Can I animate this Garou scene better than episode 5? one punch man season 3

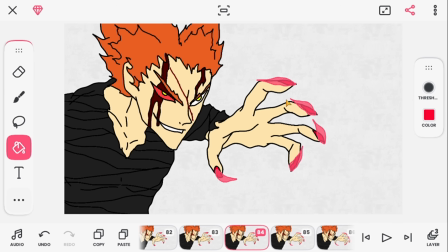[39:43]
Like, you know how in a fire the center would be completely white, or I guess blue. That's what's happening here. I'm also going to add something else as well, if I can, if it lets me.
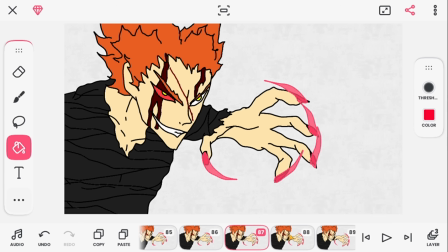[40:00]
But even leaving it here is just fine. This looks really good. This can stay in ones mostly. I'm just going to put the first 2 frames in twos. So yeah. Alright, here we go.
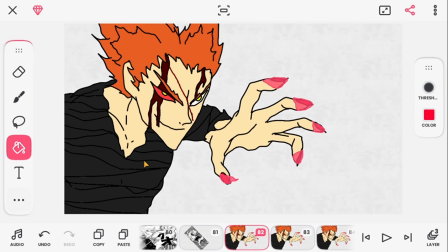[40:16]
Whoosh, yo! I love this. This looks really good. Okay, so we're going to do what I planned first. But let's see. Let's turn everything though. Wait, please tell me these turn as well.
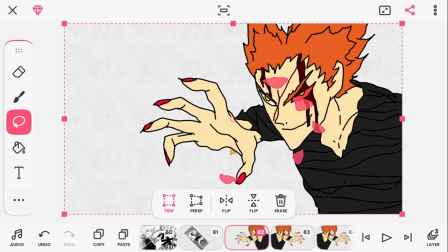[40:33]
If I turn this, right? Will this turn as well? Please turn. Shit. Ah, I have a fix already, okay. Don't worry, I already know how to fix this.
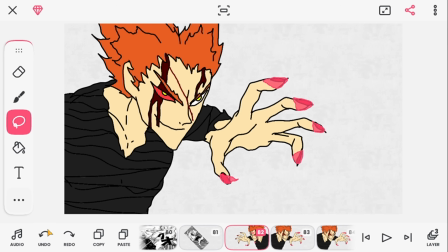[40:52]
Basically, all I have to do is, let's turn you back. All I have to do is put...
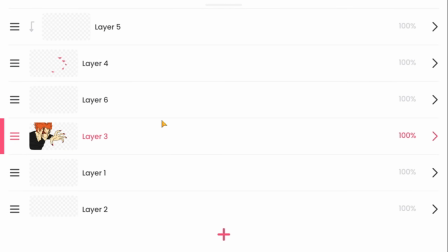[41:00]
Wait. Ah, shoot. This is annoying. This is really annoying.
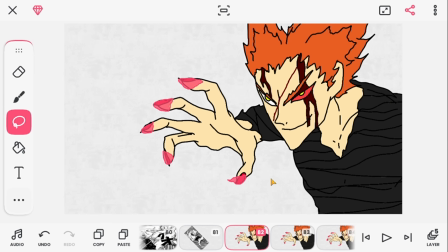[41:10]
Alright guys, turns out it was a really easy fix. I just flipped the image, but like it was hard to map it to the claw, to his hands.
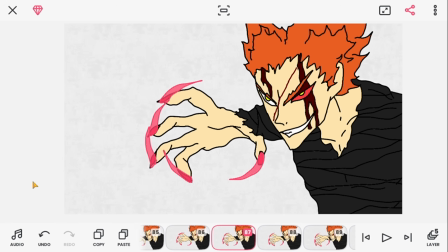[41:19]
But some of these automatically mapped while some of them just stayed where they were and flipped.
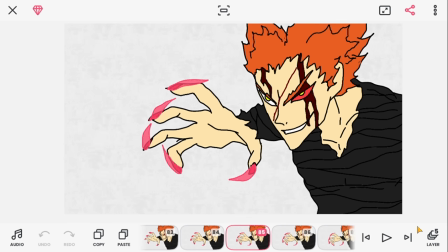[41:25]
So I had to put some of them where they were, but most of them just went where they...
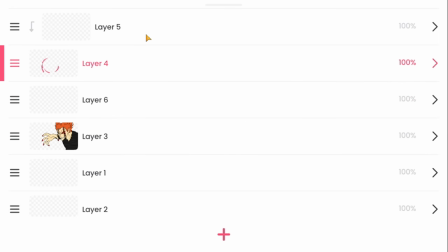[41:30]
Oh, it's so hard to explain. They fixed themselves basically. Alright, now we're going to go here, which is this really interesting thing I learned.
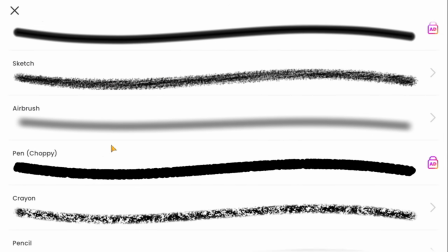[41:38]
Now we're going to go into the stars. Where's the stars?
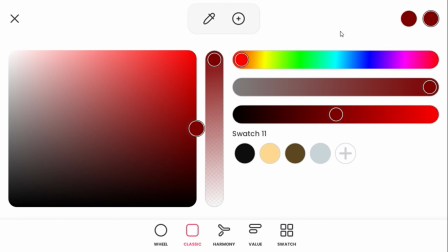[41:46]
Sparkles. Now we're going to get reddish. Sorry for the notification.
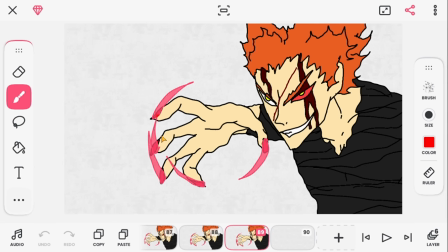[41:55]
Kind of ready, I guess. Yeah, you see that?
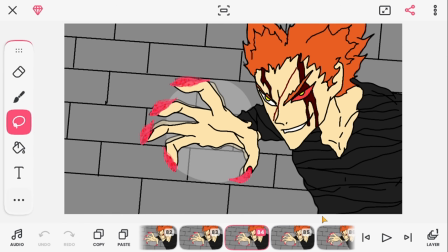[42:02]
Hold on. Okay guys, this is a recording thingy again. This is like while I'm editing. I'm so tired, by the way.
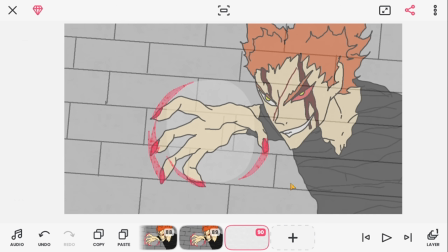[42:10]
But yeah, I just added the background and I added a little shading to the wall, lighting to the wall, to make it give more effects work. So yeah, just added the background, looks very close actually. But yeah, added the background, add a little light to the wall just to give it that little pizzazz, I guess.
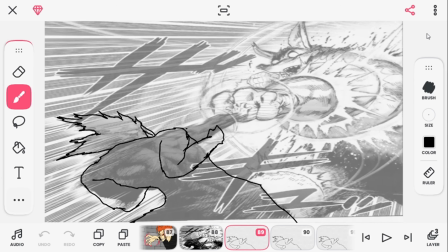[42:27]
So yeah. Alright guys, honestly I wasn't going to record this part, I was going to cut this part out of the video, but I'm just going to show you what I do it in snippets because I know the video is probably getting really long now. So if you're still here, drop orange heart if that even exists.
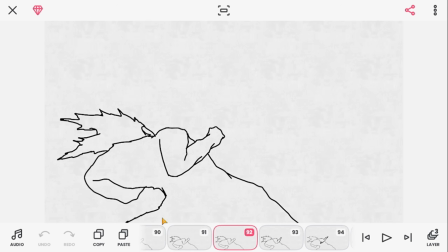[42:43]
So yeah, alright, or you can just type orange heart. So we made Garou do the punch, and then we made his hair move. So he punches and you know the gravity goes forward, so his hair goes back, and then when it hits, you know, like if for example a car crashes, they're going to fly forward.
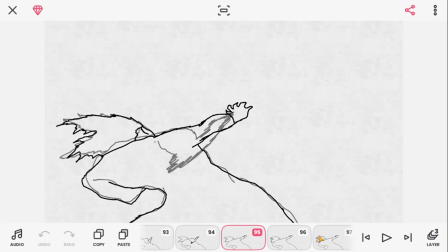[43:03]
So when his hand hits, making it stop, the gravity is going to push his hair back forward.
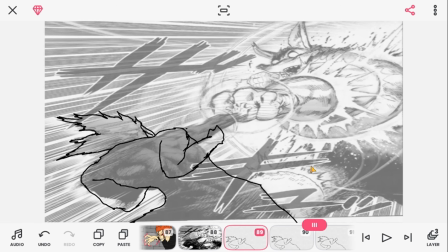[43:08]
So that's what we did. Let me play it for you guys. Boom.
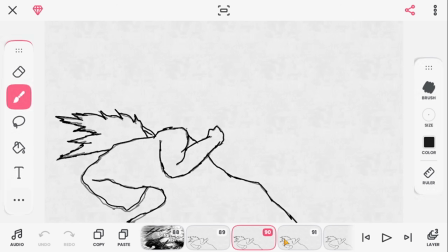[43:13]
So yeah, that's what I did there. So now we're going to animate the super rat over here.
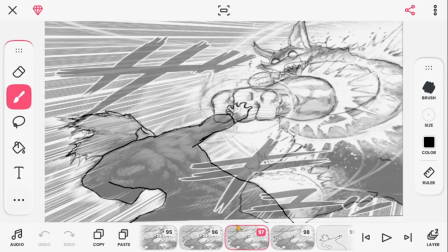[43:19]
Alright guys, I animated the punch. Let me turn off this layer.
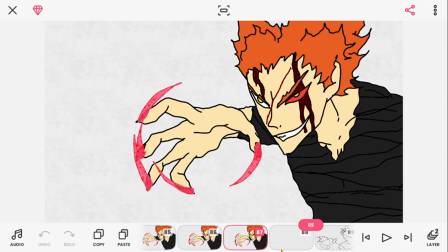[43:28]
Oh, not that layer. So here's the punch. So first, build anticipation for the punch.
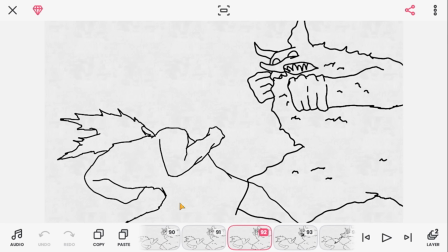[43:36]
So I made 4 frames of this charging up, and then it launches at, and then boom. So yeah, that's what I did. Anticipation into the punch. Anticipation, punch.